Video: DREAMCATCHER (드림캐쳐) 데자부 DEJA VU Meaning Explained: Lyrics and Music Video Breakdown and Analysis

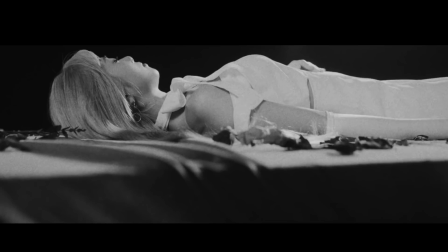232s
In the story Jiu believed in the truth of love and friendship But Yoo-yeon betrayed her and now she is in a coffin full of blue roses,
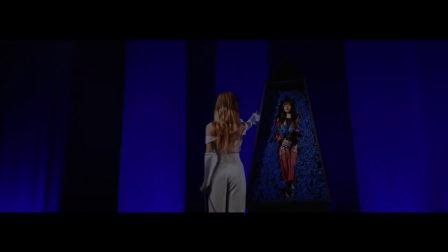240s
a symbol of the lies that she was told The fact that Yoo-yeon appears in the coffin as well is very interesting because it connects us
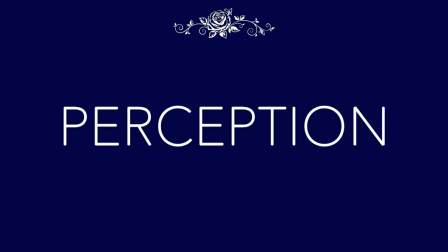246s
back to the theme of perception In the story, she is obviously the antagonist,
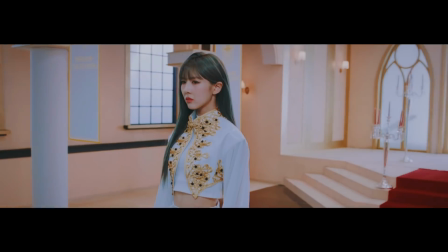251s
something confirmed by the shots of her surrounded by the other members and by the visual of her attacking Jihyo after she decides to spare her life. But the fact that she is in a coffin also suggests that she thinks her actions are justified because she is the hero of her own story.
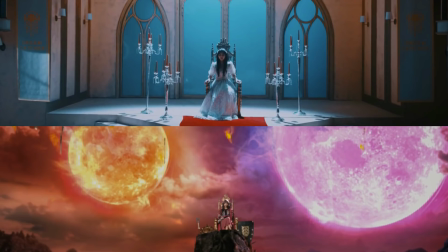266s
The theme of perception in the video is shown in several ways.
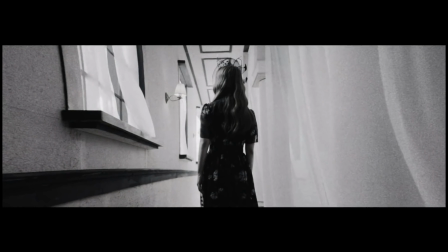269s
The shots of Sua walking in the hall, for instance, are distorted because the memories associated with their relationship are distorted as well.
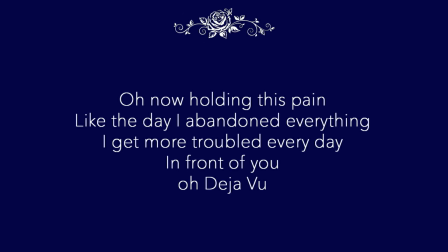277s
The love they are singing about hurt them, but they also long for it, they want to forget it, but also go back to it.
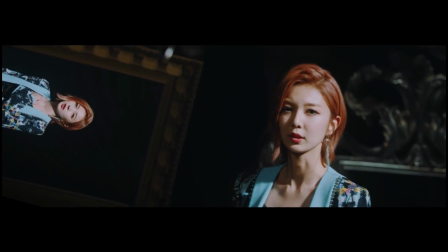283s
And this contrast is also expressed in Dami's scene. In the video, she is surrounded by mirrors, a symbol of duality and identity.
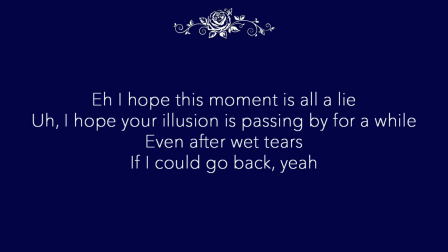291s
And her lines convey a feeling of confusion regarding the situation.
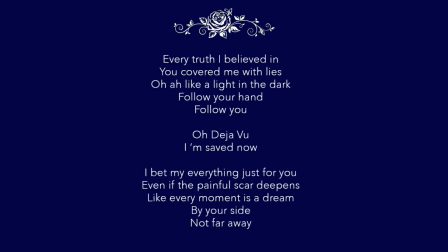295s
In the song, they want the truth to be a lie and the lies to be the truth, because it was the lies that made them happy and the truth that makes them miserable. The idea here is that a beautiful lie is better than a painful truth.
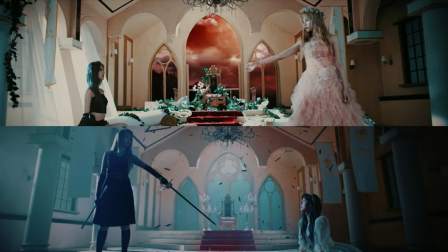307s
In the video, Yoo-hyun justifies her actions by believing the lie that Ji-yu was the enemy to defeat, but this behaviour is self-destructive and toxic.
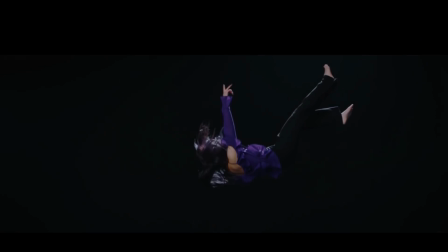315s
This is evident by the final scenes of the video, the members falling into the darkness,
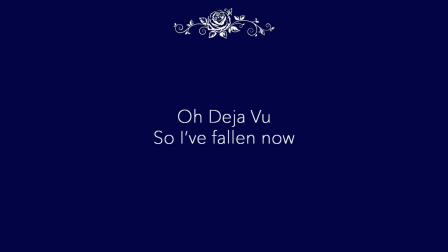320s
thus signifying them falling into the lie of the fantasy they created, and the final scene confirms this as well. The song ends with the line, and now I'm in my deja vu, and we see Yoo-hyun alone and surrounded by vines.
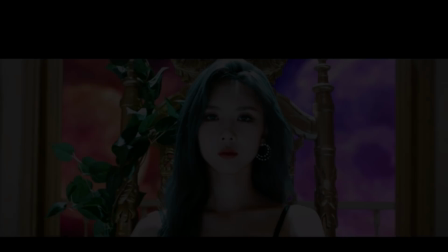332s
Divines are symbol of endurance and determination, and this makes sense because she is victorious at the end.
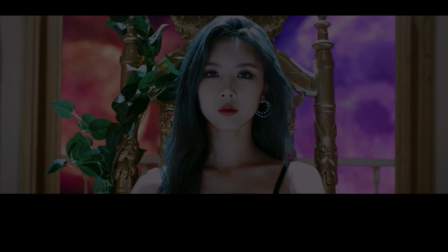338s
She beat Jiyu and now she is queen, but she is alone and the kingdom she reigns over is in ruins.
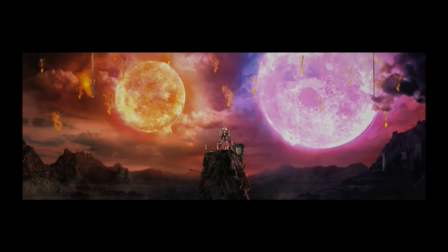344s
These visuals show where following a light takes you. Now she is queen, yes, but she is a queen of the ashes.
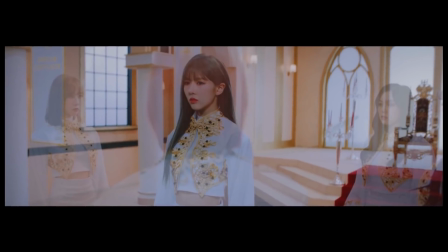351s
She forsook true friendship for power and greed. She allowed her fantasy to take over and now her reality is nothing but misery.
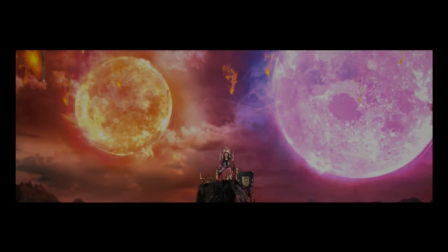358s
The fact that the moon is bigger than the sun here could signify that darkness has overpowered the light.
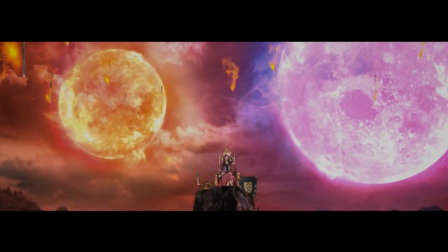364s
But she doesn't understand this because truth has become light and darkness her biggest light. So that's it for me today. I hope you guys enjoyed this video and if you did or have any requests for future videos, please let me know in the comments down below. What did you think of Deja Vu? If you have time, please think about liking and subscribing. Thank you so much for watching. I'll see you next time. Bye-bye!